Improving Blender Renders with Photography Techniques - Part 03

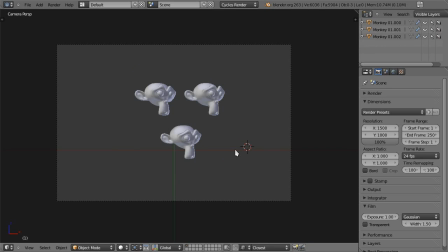486s
For example, if I get rid of this and just draw, say this is an island in the middle of the ocean and it's viewed from above, this is hardly a geometric circle. However, it will fulfill the circle's purpose of focusing attention on whatever is inside of it.
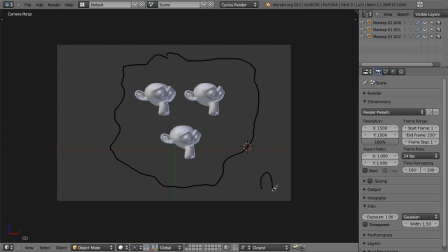504s
So if your goal is to show the pirate ship that's anchored over here outside of the island, of course, you're probably better off with a lower perspective and just focusing on the ship itself,
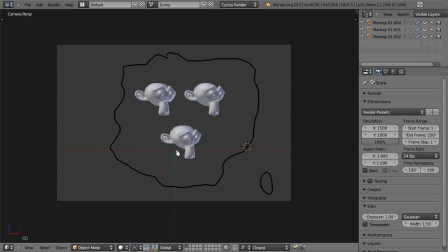519s
which therefore removes that circular impression of the island from the frame. Because with this, most of your attention will just go over here. Finally, rectangular shapes.
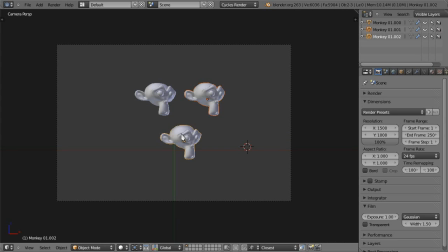531s
Let me just get rid of, I can also get rid of a couple of Suzannes, and let's get a plane in here.
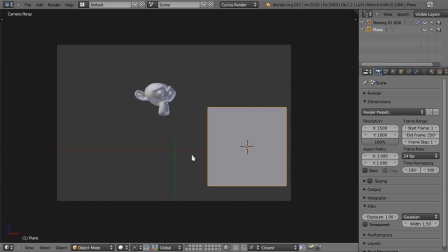540s
Align it to view, and yeah, I'll just make it a frame. There we go.
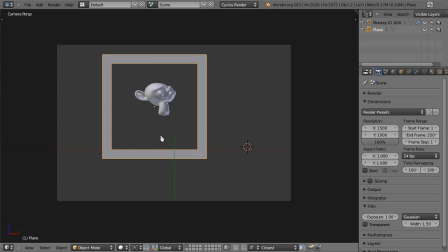552s
Rectangles, and of course squares as well, they're very formal and can communicate solidity or inflexibility. They're usually less implied and more deliberate. Instead of having 4 Suzannes, for example, as vertices,
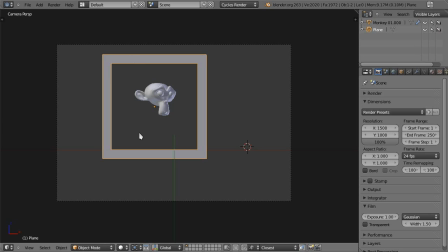569s
you actually have actual lines defining them if they want to emphasize that formality. You tend to see rectangular shapes in architecture, of course, for example, or like images of castles to really
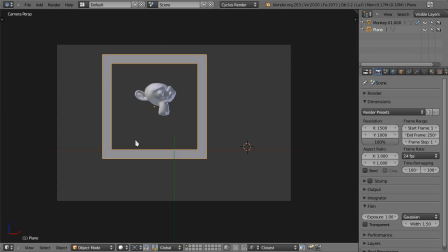584s
imply that head-on rectangular solid shape to communicate the solidity of the subject. Now, keep in mind that the shape is relative to the frame. So even if you do have a rectangular object like this frame here,
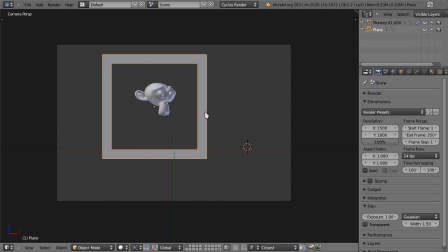602s
it may not actually look rectangular due to perspective if you're not picturing it head on. So I can have this square here be like this, and this no longer serves the purpose of a rectangular shape.
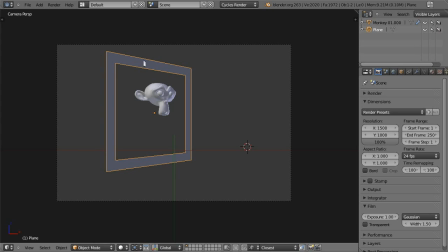617s
This is no longer very formal. Actually it has the diagonal lines that we talked about before, which makes it actually more dynamic. So keep that in mind. The shapes are always relative to the frame.
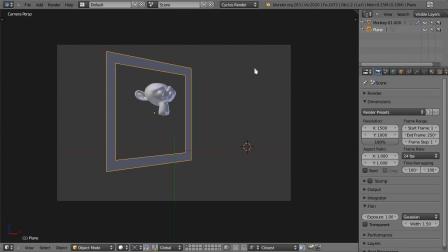632s
Okay, so that's it for compositional elements. If you want to quickly apply what you've learned, have a look at your latest scene. Just like I said, zoom out until it's just a thumbnail and check a few things. For example, is there a clear point of interest? There doesn't have to be, it's just, you know what I'm saying.
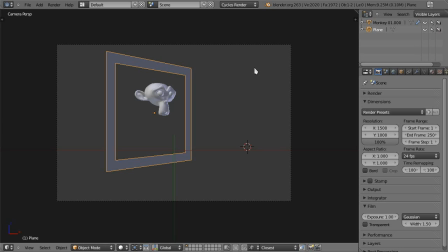652s
Are there any distinguishable lines, for example, that you didn't notice before? And are they agreeing with what you want to show? If you can see diagonal lines, for example, and you actually wanted to portray something more calm or peaceful,
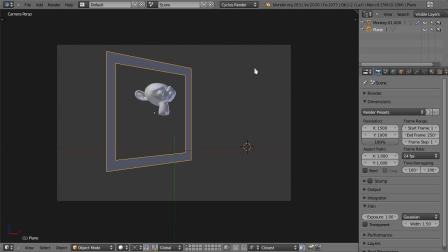665s
you may want to revise that and rearrange things. Are there any distinguishable shapes helping to put your scene together? Like if there's an overbearing circle, for example, did anything of importance get left outside of it?
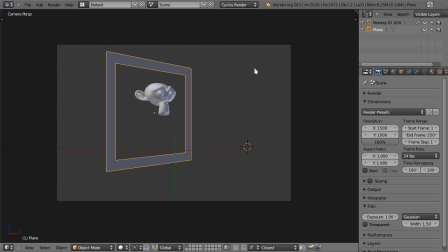679s
So with these abstractions, you can bring your scene back to basics and tidy it up before you move on to details. So finally, let's talk about light and colors. These subjects are immense. Actually, there are good tutorials out there just on the topic of how to light a scene or just on color,
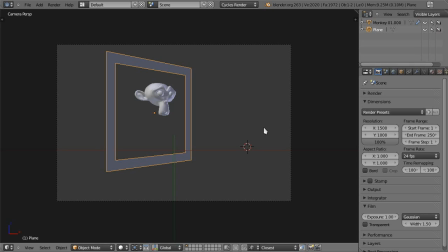699s
and even better books if you really want to take the technique to another level. What I'd like to do here then is to quickly talk about just the impact of your lighting and color decisions from a compositional point of view.
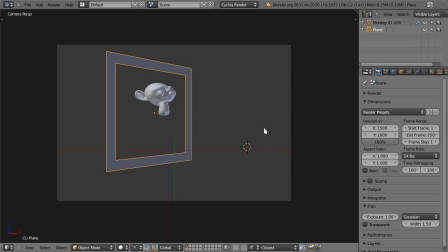712s
As you will learn in any good tutorial on lighting, it is of the utmost importance. I mean, it is with light and shadow that you give three-dimensionality to your scene, and a nice continuous range between tones will generally make your image better looking.